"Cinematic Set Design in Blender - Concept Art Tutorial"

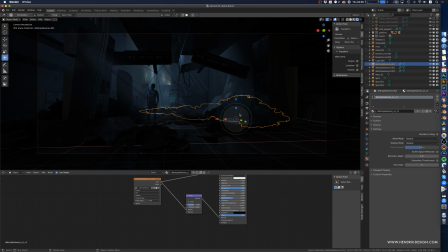4423s
And now it really comes down to fleshing out the scenes with the camera angles that I want, and also addressing certain things that I think will be useful to address in 3D,
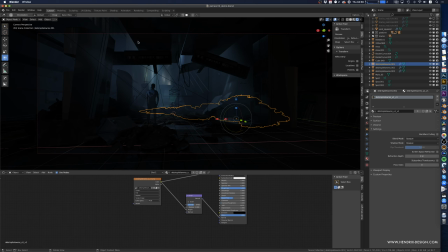4438s
like these kind of gaps in here that are not that nice because they have too much contrast here at the edges of the image. I want to kind of close these off. And
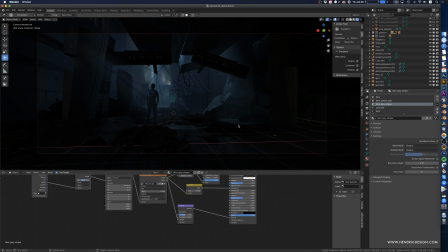4458s
really, so when we come back to the cinematic aspect of this, I think one of the main things here is that we kind of treat this as a movie set, whereas the previous
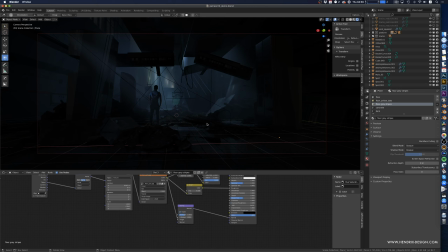4476s
scenario that we did in realistic set design was more like building the real thing and learning from that. I think in here it really comes down to learning about that. Just like on a movie set, you're trying to imitate and improve reality so it looks good in the frames that you're trying to create.
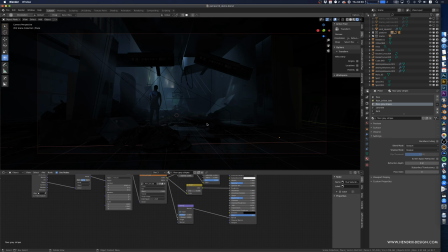4496s
So we're trying to kind of imagine what really would, like what would we see when we break down this kind of station, when we destroy it. And I think in that sense it helps if you have built a proper station and then taking it apart and kind of imagining how that will work.
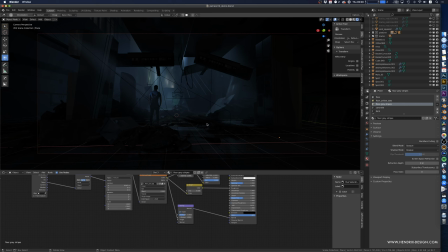4515s
You're imagining the bits and pieces from the reference that you think would be there, and you build them out. But then let's not like get tempted by, again, rebuilding reality, but instead trying to
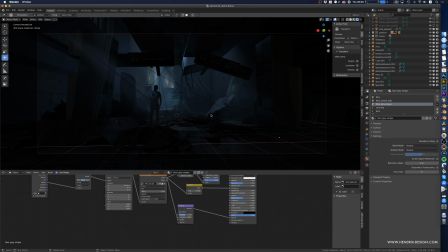4532s
distort and place our objects in a way that it would allow us to get cool looking frames, place these pieces in angles that look interesting, that give us a rhythm of light to dark to light to dark,
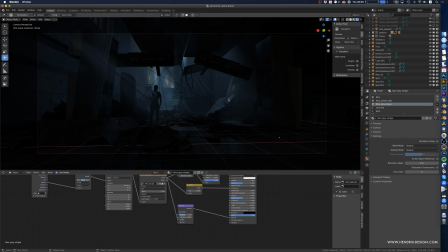4550s
to make an interesting image, to learn from the images that you have collected from Shot Deck or somewhere else, cinematic frames from movies, that help you understand what makes an image interesting and cinematic.
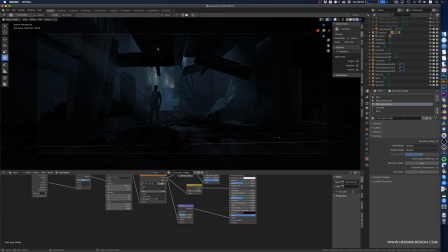4566s
And of course, that has not only to do with how you dress up your set, but of course also has to do with how you light your set. And in that sense, the main things to focus on is that you use the light to sculpt your environment,
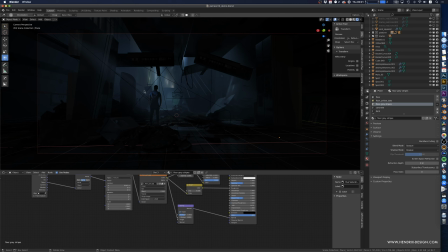4583s
to help separate objects from each other, to help pop our main guy off the background, to use things like atmosphere to create distance and then light it accordingly with
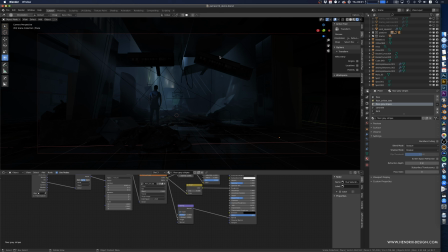4599s
hiding these lights, just like in a movie set, above the ceiling, outside of the frame, behind other objects, to create these layers that then can really guide your viewer into the scene. So you see like how very quickly here we have established
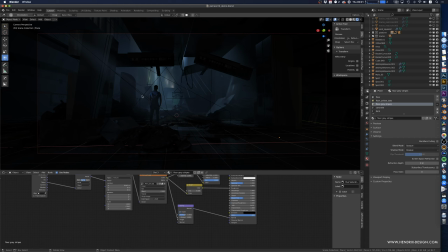4619s
the depth with these pillars that are not only geometry but also lit properly, and then we have these patches of light that allow our eyes to kind of like jump around.
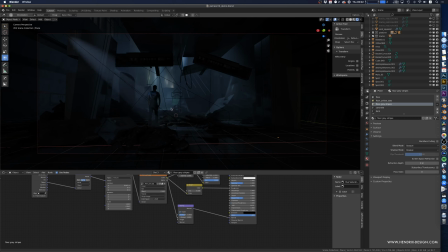4634s
We have this kind of as the focal point, and we have a light, of course, directly pointed at it. We have, coincidentally or not, this as kind of like a colorful spot with the green here, right? I mean, there can also be other things, right?
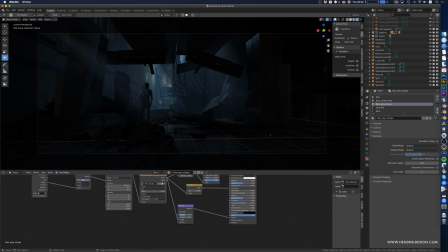4652s
That can be like brighter lights, that can be, I don't know, other people's silhouettes that we can focus on, and all sorts of stuff, right?